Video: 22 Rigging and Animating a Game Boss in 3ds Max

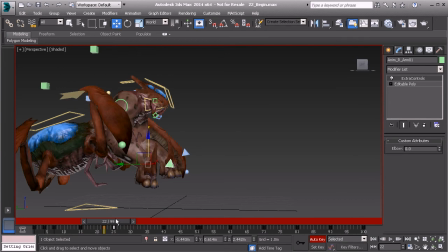Great, I'll go back to frame 22 here and just kind of drop that down a bit more so that there's a moving hold when it starts to come down. We'll also want to adjust the clavicle as well.
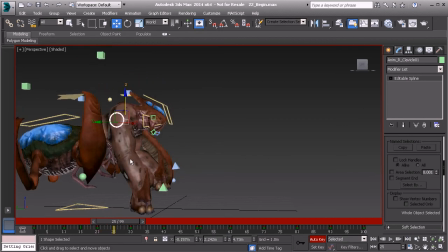So on frame 25 here, we can go ahead and rotate that down just a bit. And then when he moves into his down position, we could start to have the clavicle rotate up on frame 30. And then we should have it rotate up a bit higher when we get to the lowest point of the animation.
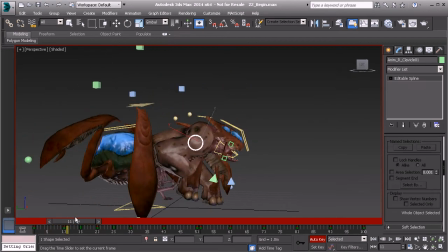So that looks cool. All right, let's go ahead and clean up the right arm a bit more. So we need to make sure it looks like a push-off. So after frame 7, we'll go, let's say, to about frame 10, and we'll translate that arm forward a bit more,
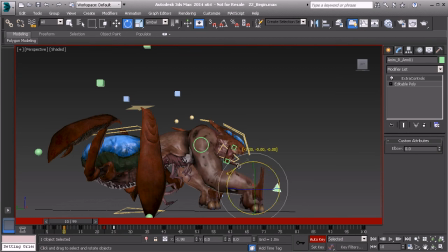and we'll also rotate the wrist up, again, so it looks like he's pushing off.
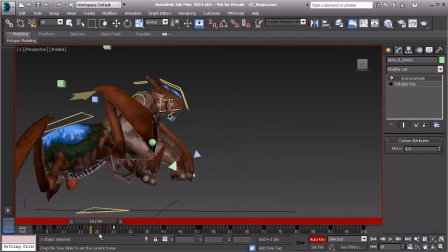Great. All right, so from here we can go ahead and kind of do the same thing with the left arm. And we'll have the timing here delayed a bit.
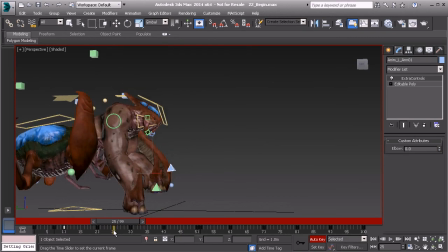So instead of having that plant on frame 25, we can have that plant maybe a few frames after on about frame 27. We'll grab that key on 30 and we'll drag that over to 27.
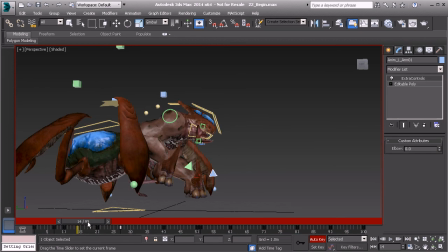Now, let's go ahead and head over to about frame 13 and we can animate a push off here where we go ahead and translate that arm forward and rotate the wrist up. Keep in mind that things look a little bit blocky at this point, but
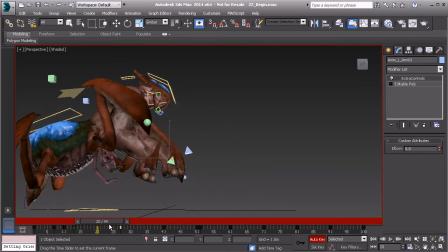we're starting to kind of roughen our idea a bit more. All right, great. Let's go ahead and add a hold now.
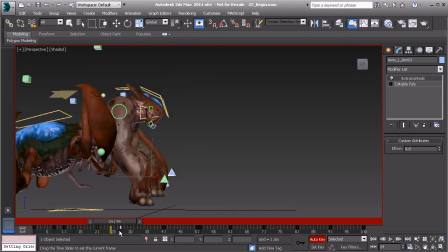So what I'd like to do is go to about frame 24, maybe lift up this arm just a bit higher so that when we finally plant, it's a harder hit.
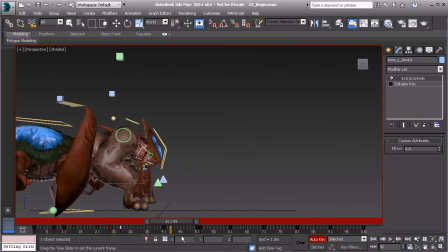All right, sweet. Now, as he starts to lift himself off the floor, we want to offset the timing here definitely. So what I like to do is head over to the frame where they're both planted,
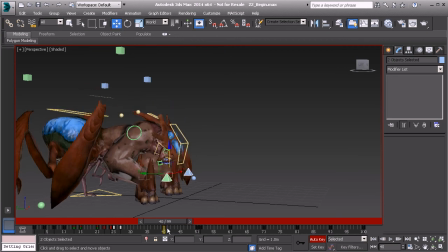and we'll go ahead and delay this key on 40. Let's go ahead and hold down Shift, and we'll start to clone to create a copy. And what that's going to do is make sure that the arms are planted for a much longer time before they actually lift up.
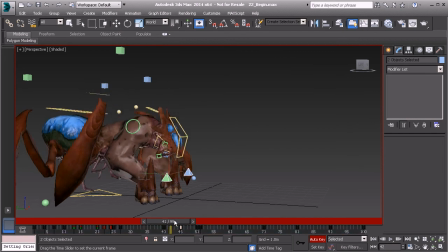So we could always take this key and bring it to about frame 45. And then we could start to offset the arms a bit more.
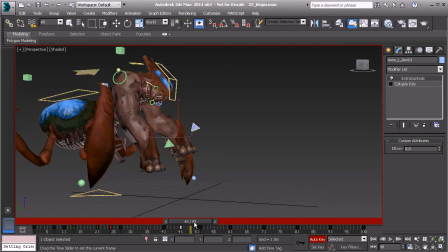So I might go ahead and grab the, let's say the left arm, since that's coming up a bit higher, we might as well have that start coming up first. So we'll go ahead and take this key on frame 45 and let's go ahead and drag it to about 43.
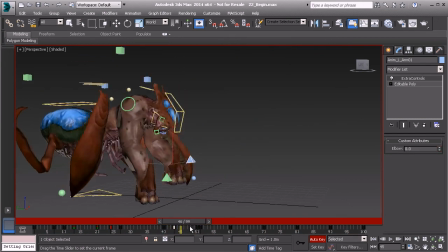So that'll lift up and then the next arm will follow. Cool. Now to kind of finish up this lesson, we can go ahead and work on animating the clavicles a bit.
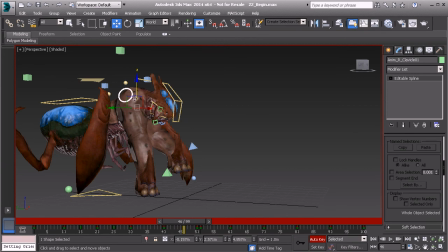You can see that the arms are locking up. It's because there's no rotation here on the clavicles to make sure that we correct this pose. So let's go ahead and make sure we do that. As the creature's starting to move up, on about frame 46, we can go ahead and rotate that right clavicle down.
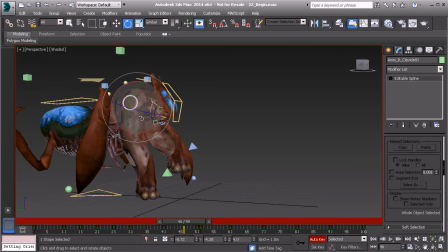Great. And we'll do so in a way where the arm kind of looks a bit locked, but we know that it's not locked because we'd run into IK locking. So I might just go ahead and rotate it down just a bit more on 46.
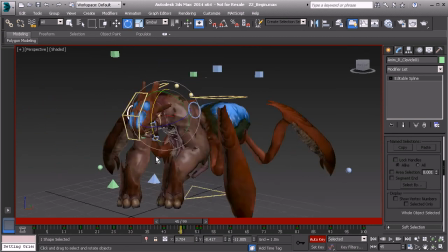Great. Let's go ahead and take a look at the opposite arm.
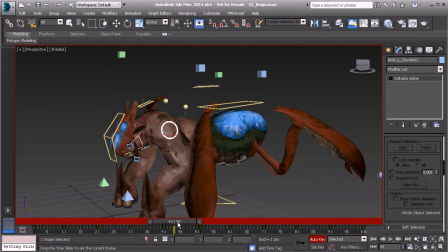And here, since it plants for a bit, we'll go to that plant frame on 43 and rotate it down.
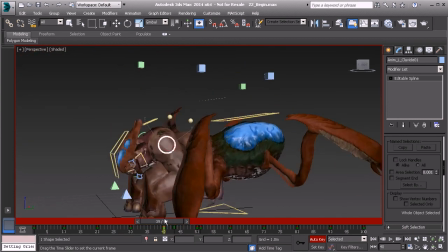There we go. All right, cool stuff.